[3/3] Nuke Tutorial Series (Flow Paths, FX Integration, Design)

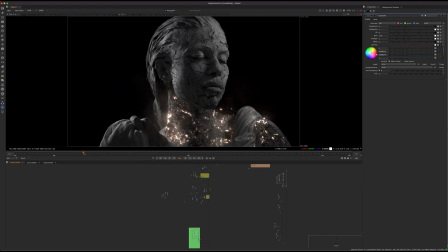So that's why I think this isn't even the final effect here. So if I go back to my main stream, and give it a second. Yeah, so it's a little bit different, but let's just go, yeah, front embers,
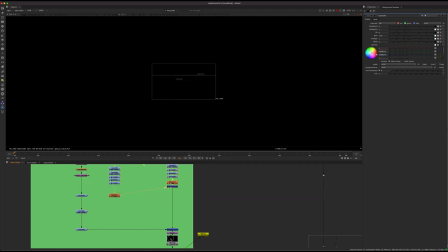cloth, color corrections, slight defocus, and that's pretty much it. So basically, just have those chunks coming off.
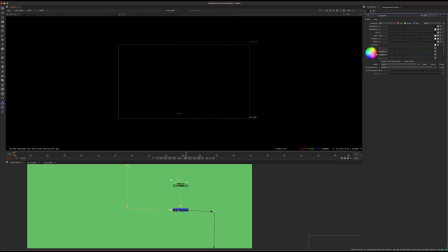So yeah, a lot of it is just reusing stuff. A lot of it is kind of trying to think outside the box in the way that you can use those elements. So we can see here's some embers again. And these ones are a little bit brighter.
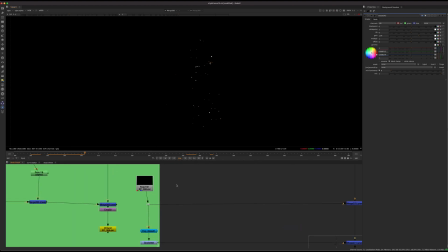So like I said, I did a lot of color variation in all of these embers. So I think that's enough for that.
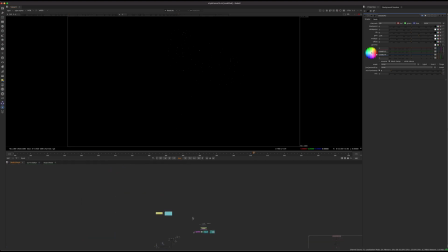Let's go back to our description here.
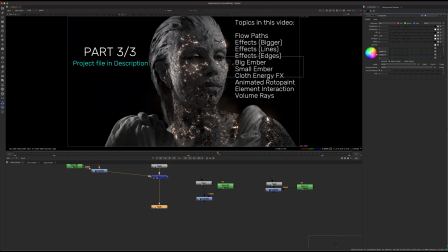Cloth energy effects, big embers, small embers. So yeah, that's basically all that. Cloth energy effects is actually this stuff. So I'll just quickly go down to that as well.
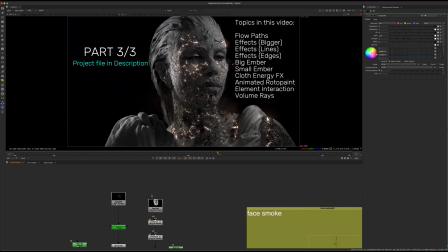That's pretty straightforward, so I won't spend too much time on it. All right, so here it is.
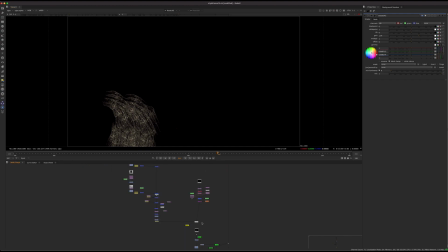Basically, this effect is very simple. It's just taking this thing. So we have this line effect that is part of that look dev pack. And I've just kind of reformatted it and done a bit of a grade to make it sort of more intense.
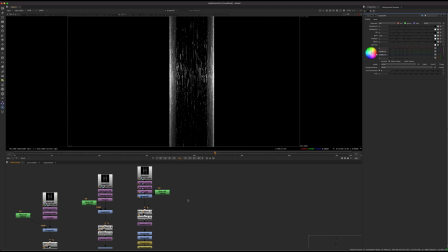And again, like I went back and forth. I kind of would just like stick it on there, see what looks good or not, and then just sort of adjust it.
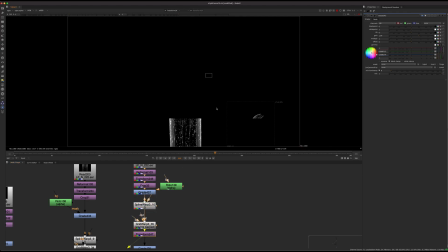So just a bit of a spline warp and grid warp to kind of get the shape, and then kind of wrap it onto the shoulder. So usually what I'll do is I'll just do like the normal transforms, line it up, and then go back and do the grid warps and spline warps.
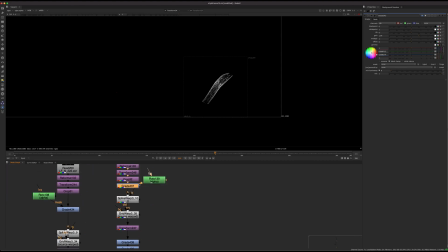And you see I'm not worried that much about concatenation here. I could be more careful about it in terms of like, okay, there's a grade. I'm not always worried about that stuff if you're losing a lot of resolution anyway and you're shrinking it down. But generally when I'm teaching it, you want to be a little bit more careful about those type of things.
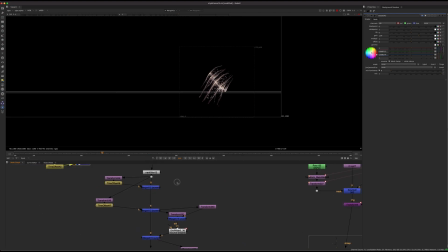But especially when you're losing that much resolution anyway, and I'm going to defocus it, I'm not that actually worried about it. Usually when I'm trying to maintain quality, I'll be more worried about stuff like that. So yeah, basically it's just a bunch of strips that you take that same effect,
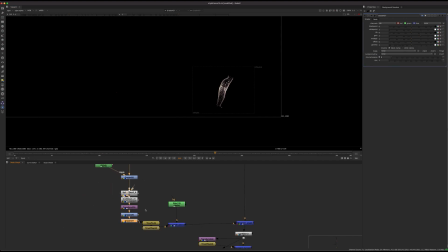shrink it down, and you just do some color corrections to get it to look more like a gold type of effect there. And you can see at the end how that's going to look.
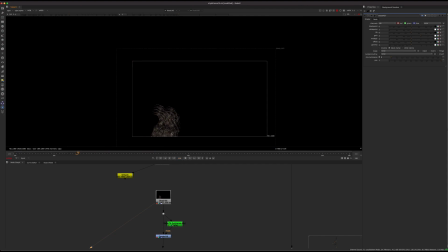So this is on the other shoulder, it looks like. So we get these like little drips, and it's sort of moving with everything there. And this is a very subtle effect.
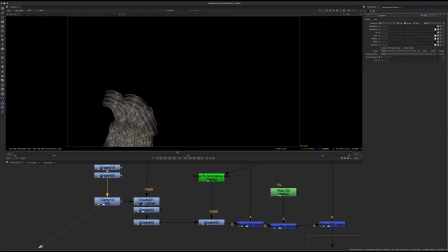I didn't want it to be overly, I actually made it less intense even through some of these other color corrections. I didn't want that to be the point of the shot. I just want it to be, if you glance there, there's a little bit of something. So let's just go back.
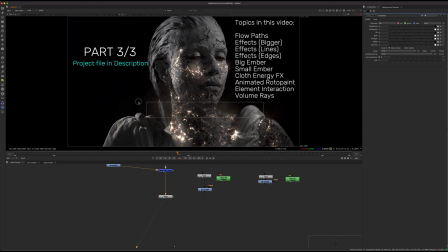So cloth effects, yeah, we'll talk about the animated Rotopaint and the element interaction. for the face. So that is a little bit more complicated stuff. So let's go to that part.
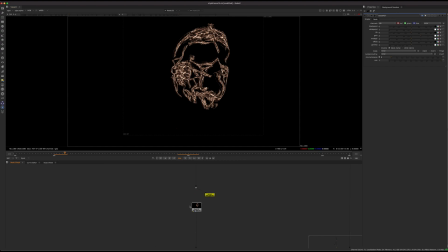So when we're talking about the animated Rotopaint, what we're talking about is some of the face effects. So the face effects, I did the same exact thing as the body ones. So I took the same
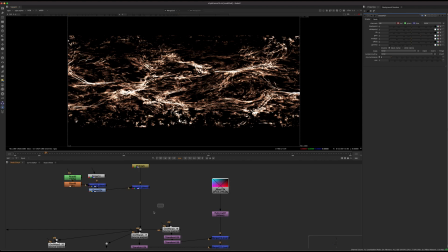basically stream type of thing that we already created before, and I used the same exact one for like the face.